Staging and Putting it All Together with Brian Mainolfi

So I have another storyboard that I did a long time ago at American Dad that I wanted to go over step by step with you, that sort of summarizes, I think, what we're trying to do as a storyboard artist to enhance a script visually. I'm going to take you through it step by step, and then hopefully we'll have a little time left over for any questions going on. So this is a storyboard I did years ago. Oh my goodness, could be a decade ago now. In this episode, the character of Jeff has been stranded on another planet, and he meets a shapeshifter who shapeshifts into his wife because her goal is to get him to stay with her forever on this planet. So I want to make sure it's confusing. I will remind you through that the character starts off looking like his wife and then shapeshifts back to a form that was the first form that he saw her in. And so the shapeshifter has brought Jeff back to her apartment and wants to convince him to stay on the planet with her. And he decides that no, he actually does have a plan for getting off the planet and back to his real wife. This sequence occurred at the end of Act 2. I was given to it, and I realized when I got the script that everything that happens in this sequence drives the entire rest of the episode. The entire third act was going to be the fallout of what Jeff decided in this sequence. So I wanted to enhance visually as much as possible Jeff's decision-making process, because the entire rest of the episode was going to hinge on it. So I'm going to try and take you through this episode,
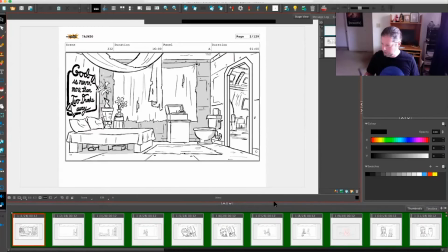and let me make the screen as big as possible so you can see here.
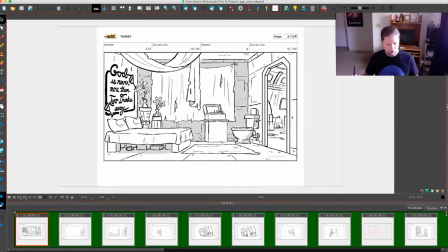All right. This was done, like I said, this is done 10 years ago, and the way we were doing the episodes back then is that we would have one panel of the background, and then the rest of the panels would simply have the characters on them.
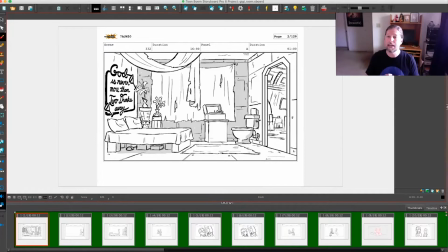And because we had an animatics department, we had actual editors who were going to put all this together. This was, now that Toon Boom does animatics in Storyboard Pro, that has been shifted more and more onto the storyboard artists.
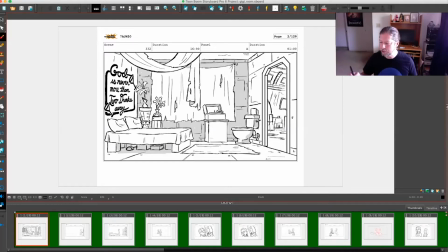But just so you see, so she lives in a storage container, which is why I tried to draw these, nothing really round, but these edges around the doorway, these elements that make it look like a storage container,
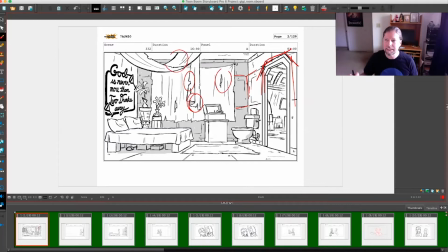rags hanging, trying to make it home, but obviously dealing with scraps that she was able to pick out.
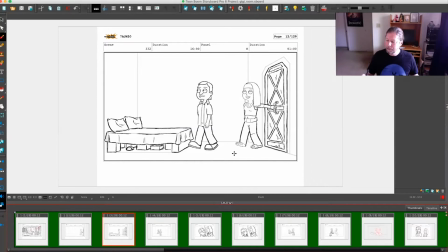And so she comes in bringing Jeff, and you can see that one of the first things every storyboard artist should do is line up the door and where the characters are heading so that characters don't have to walk in perspective.
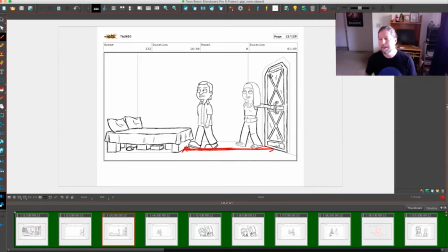It's very important. When you do perspective stuff in prime time and then it gets sent overseas and comes back, you never know if it's going to come back exactly right. So we line up the characters nice and even so that she can push him down onto the bed
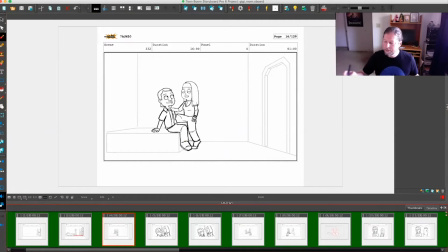to try and convince him to stay. Now, once this is establishing shot, and so this gets the characters into the room and over to the bed. Once that happens, we go to kiss. All of this blank space is not necessary anymore.
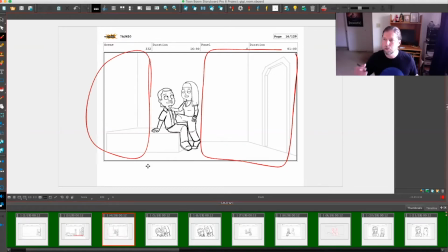So what was important about this shot was to show that they come in through the room and go to the bed.
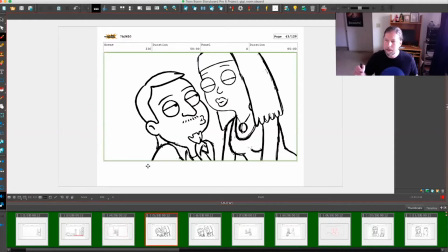Once they're at the bed, there's no reason to see the room anymore. So that's why what motivates the cut into the close-up, because a kiss is so subtle, we want to be able to see what's happening. And of course, to see that he turns his head away from her as he's like, you know what?
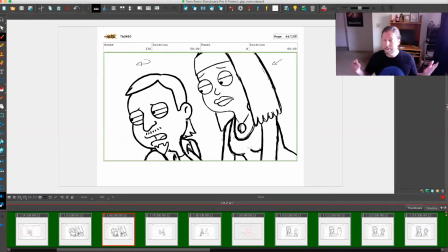I don't think I can do this, because he, of course, knows that this is not really his wife.
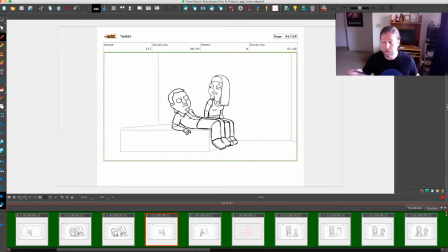We cut now out to not nearly as wide as the establishing. We already know what the room looks like, but just wide enough that we can see.
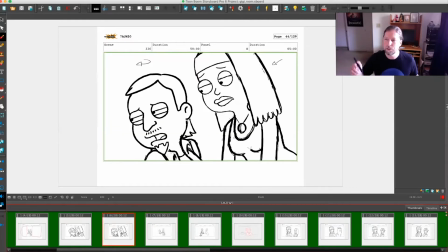Oh, and there were some jumps and poses, because there's, like I said, there's a lot of poses and a lot of dialogue that goes on.
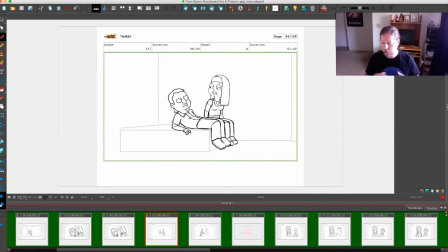It isn't necessary for what I'm trying to show you right now, so I skipped a bunch of the stuff that wasn't necessary. So I cut to this medium shot, because what I'm looking to do is to arrange them into this pose. This was my storytelling pose that I came up with right at the beginning.
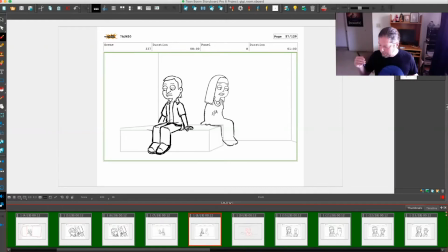And the idea here is that they are not connecting. She brought him to her room to connect. Jeff knows that this is not really his wife. He doesn't belong on this planet, so he has second thoughts.
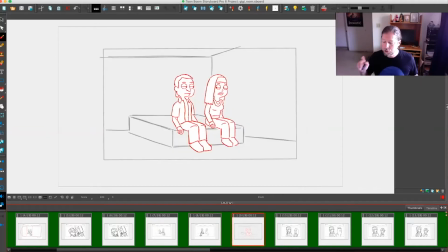The director and supervising director all wanted me to do this shot. This is how they envision it. This is the standard primetime sitcom formula for having characters where we can see them
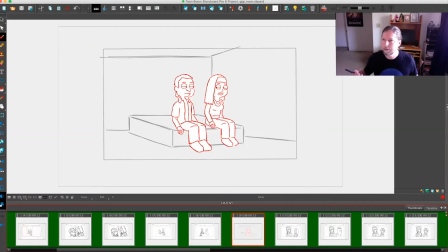3/4 front faces lined up next to each other, proscenium flat staging, shallow depth. This is exactly the shot that everyone wanted out of this.
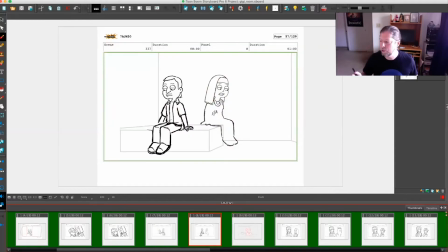But the reason that this is my storytelling shot is because simply they are not connecting. So they're facing in opposite directions. To me, this tells the story of emotionally where they are in this sequence.
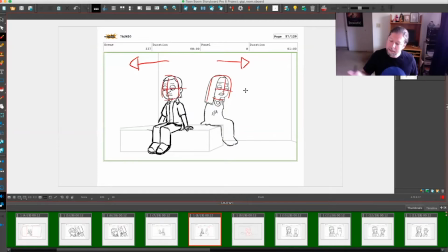I still have the 3/4 front heads. None of that has changed. I still have the bodies 3/4 front. Everything is visual and equal and shown,
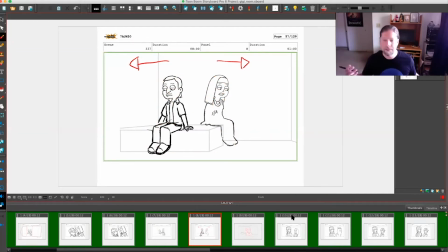but the breaking of the eye contact, the having the heads in separate direction, shows the lack of contact that to me was the entire point of this episode. I cut in closer as he starts explaining why.
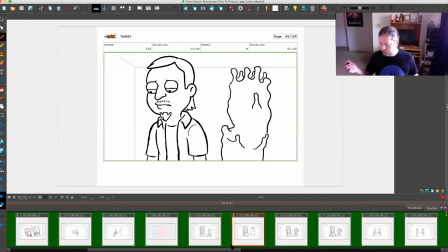And the big reason here is that, and then of course she shape-shifts back to her original form in the background. And the reason is that he's just more important right now. His emotional state is what's important.
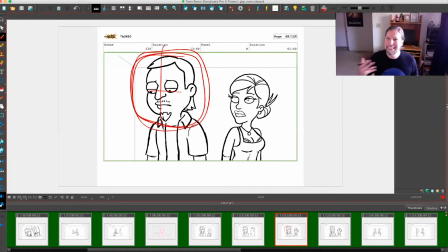And I want people to really connect with where he's figuring out that he's been set up to stay on this planet and he doesn't want to be here. So I just make him bigger.
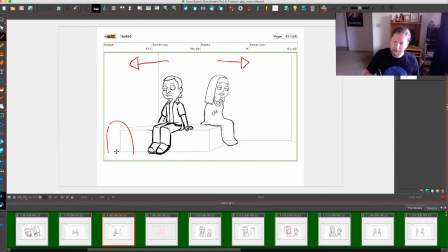And this is another thing that came from this camera setup. By moving my camera over here, I was able to make sure that he would be bigger in this next shot. The other thing that was very important to me, as he first comes over from here and starts questioning himself,
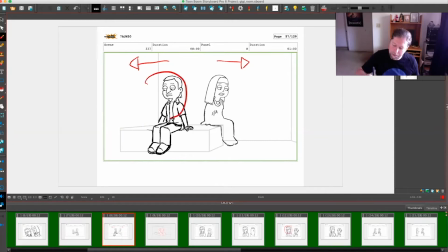this pose to me was like a giant question mark. This is what his internal struggle is going on right now, was him figuring it out.
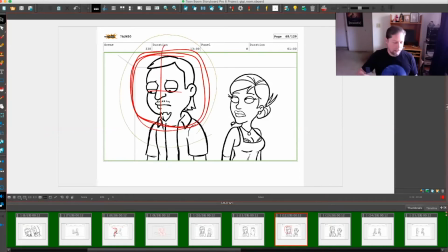So once he gets here and he figures out what he needs to do to get off,
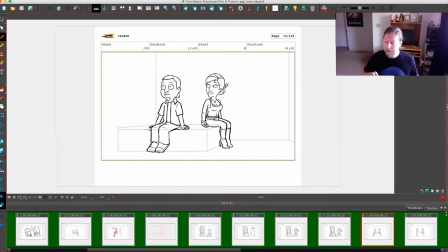that he needs to get off the planet and how he's going to do it, we cut back to this initial wide and we go from that question mark to an exclamation point. Now that he's like, I've got it. Hey, I know. And this is where he turns.
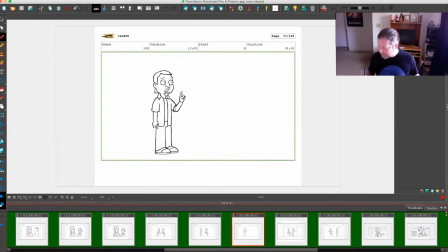He's like, I know what I need to do. So now that he's figured out what he needs to do, I have him physically cross the room until he turns and is in a new position.
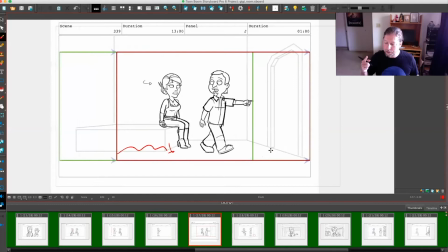And the reason is that once he goes, I know what to do, his head goes to a new space.
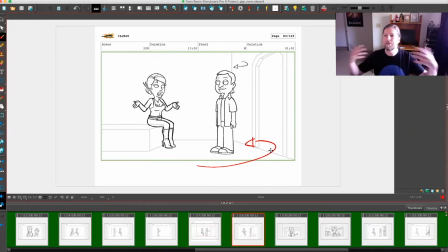He has figured something out.